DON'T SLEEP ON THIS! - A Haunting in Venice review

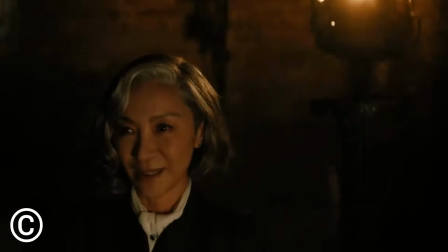[0:00] Detective, you are here to discredit me, but I can talk to the dead.
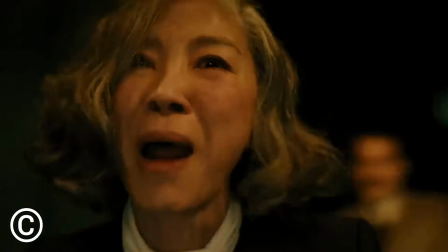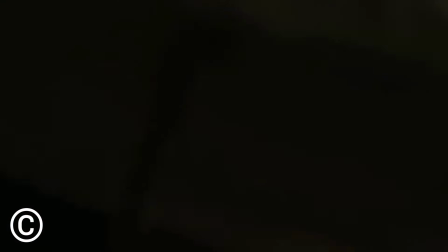[0:11] Somebody is dead. No one shall leave this place until I know who did it.
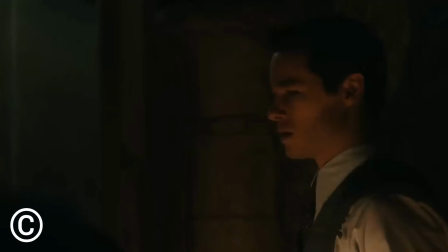[0:16] There must be a rational answer for all of this. Just admit that you are up against something bigger than you.
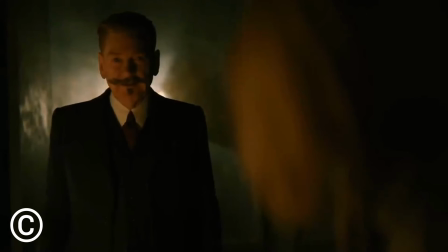[0:22] You have been hiding here all this time. Who are you talking to?
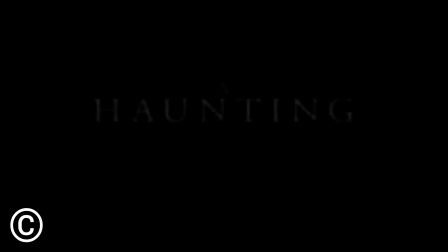A Haunting in Venice is based on the novel by Agatha Christie and is the third Hercule Poirot film, once again directed by and starring Kenneth Branagh.
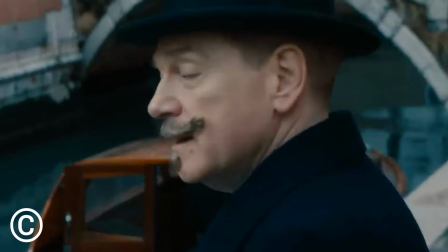[0:39]
Now retired and living in self-imposed exile in the world's most glamorous city, Poirot reluctantly attends a Halloween seance.
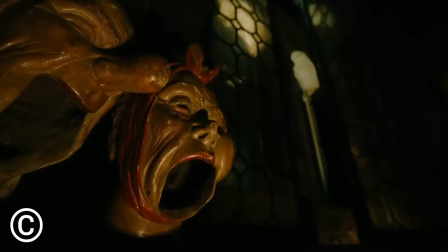[0:45]
But when one of the guests is murdered, the detective is thrust into a sinister world of shadows and secrets.
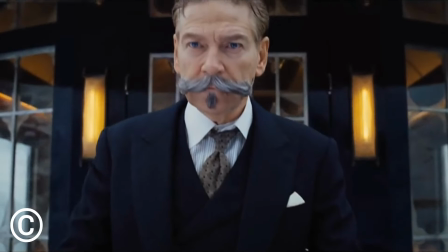[0:49]
I've had a good time watching the other Hercule films by Kenneth Branagh. They had their problems, but overall I admire Branagh's attempts to tribute old-fashioned filmmaking in those movies. And I've always loved classic murder mysteries. I even remember reading And Then There Were None, another Agatha Christie story a few years ago, so it's no wonder why those first two films worked for me. And even though I haven't covered too many horror films on my channel, yet, I'm a big horror fan as well, so I was really intrigued to see what Branagh would do with this unique blending of genres.
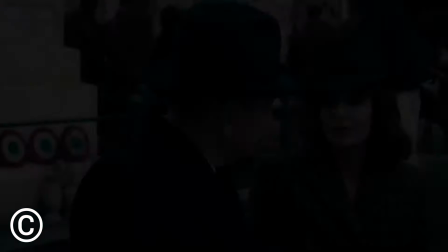[1:13]
And I think A Haunting in Venice might be my favorite of these films so far. By having this lean more into the horror genre, you could tell Branagh got to play around with some new filmmaking techniques that made for a really entertaining blending of a haunted house story and a classic murder mystery that pays tribute to old-fashioned cinema.
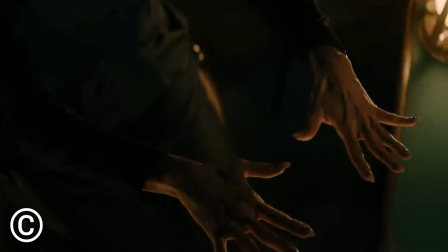[1:26]
There's some unique camera work done in this film when compared to the previous two films. The movie is beautifully shot whenever it's focusing on the scenery of Venice, or the amazing set design.
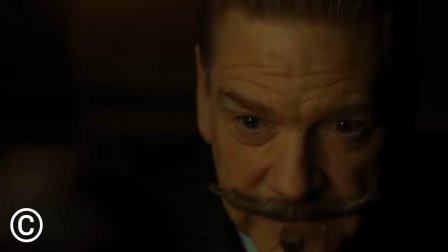[1:34]
But there's also a lot of Dutch angles and fast editing that was fun to see in a film like this. One of the best examples of this was during the seance scene.
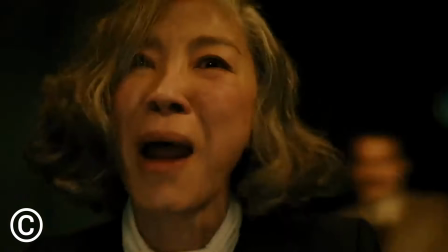[1:41]
This was probably the most intense scene in the film, and that's large in part thanks to the unique camera work and editing in that scene used to build tension until eventually all hell breaks loose.
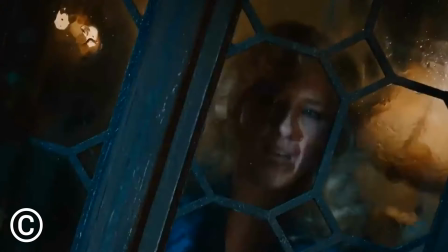[1:49]
This actually isn't Branagh's first attempt at a horror film. He directed Dead Again back in 1991, and you could tell he's trying to tribute the horror genre and paranormal films, just like how he's trying to tribute old-fashioned cinema in this film and his other movies.
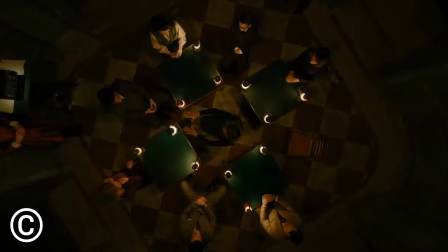[2:00]
I also love this film's score. I think the music in this movie does a great job at creating an eerie and uncomfortable atmosphere. Although not all the scares work for me in this film, which is probably because I've seen so many horror films and this was pretty tame in comparison. I think there were one too many jump scares and fake out scares that were just sudden loud noises and nothing actually terrifying.
Loud noises!
However, the film does get really creepy at a few points and the movie does an excellent job at building tension.
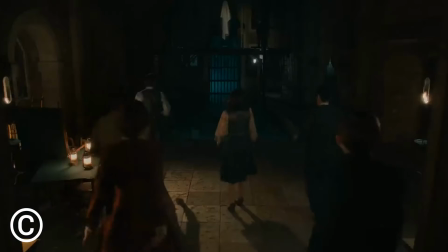[2:24]
There was one point in the second act where the sound design was used for a phenomenal effect that made for a sequence that sent chills down my spine. Scenes like that which focused on subtle scares were the scariest parts of the film for me. But then again, I'm sure there's people who love to get jump scared throughout their horror films, so they might enjoy the more in-your-face scares. If you're a newcomer to horror or someone who gets easily scared, you might be crapping yourself throughout this film. Just like Murder on the Orient Express and Death on the Nile, Branagh takes advantage with the film's claustrophobic setting.
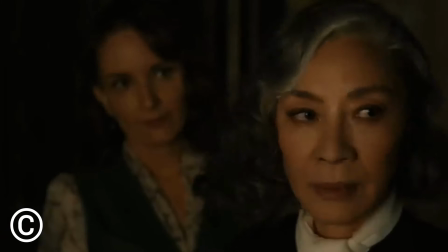[2:49]
Even though this movie takes place in a large house, the moment Hercule locks those doors, you immediately feel the suspense of being trapped in this area with a murderer and a possible spirit the characters now face.
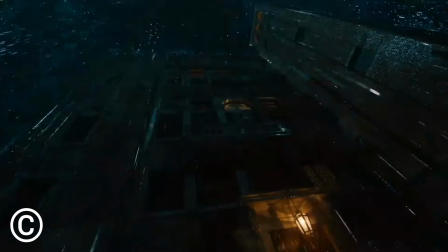[2:58]
The film also cuts back to a large storm going on, causing the sea levels in the canals to rise, which gives off the sense that these characters are trapped in this dark, possibly haunted house until morning. The only real downside to the horror angle of this film is that because of the movie's large focus on these elements, there isn't a lot of time spent to flesh out the mystery parts of the film. The murder mystery is interesting, but there probably could have been a few more scenes used to build on it. Once again, Kenneth Branagh steals the show as this character. It's not easy to direct the film and play the leading role, but he shines in both areas.
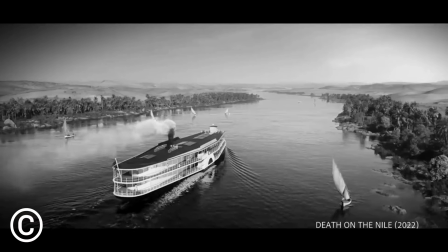[3:27]
Branagh nailed the portrayal of Poirot in every one of these films, and he's so entertaining and charismatic as the character that I want to see more movies with him. This is a character I've now become open to seeing more of no matter how many sequels get made. Poirot also gets a fascinating arc in this film. In every one of these movies, including this one, he's extremely confident he knows exactly what's going on and can solve any mystery.
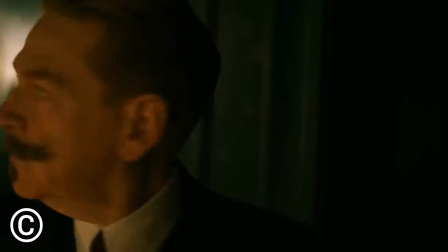[3:46]
But here he's confronted with the idea that he might be wrong and there could possibly be a ghostly spirit behind all this.
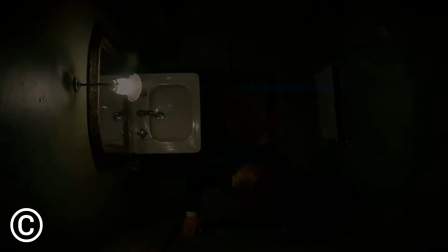[3:51]
And there's scenes where you can tell he's genuinely scared of what's going on. He's taking breaks, breathing heavy, his hands are shaking, and that really helps build the tension throughout the film. Because if the main character, who we know to be an overly confident guy, is scared, then we start to get scared a little for what might happen, which is something I love to see.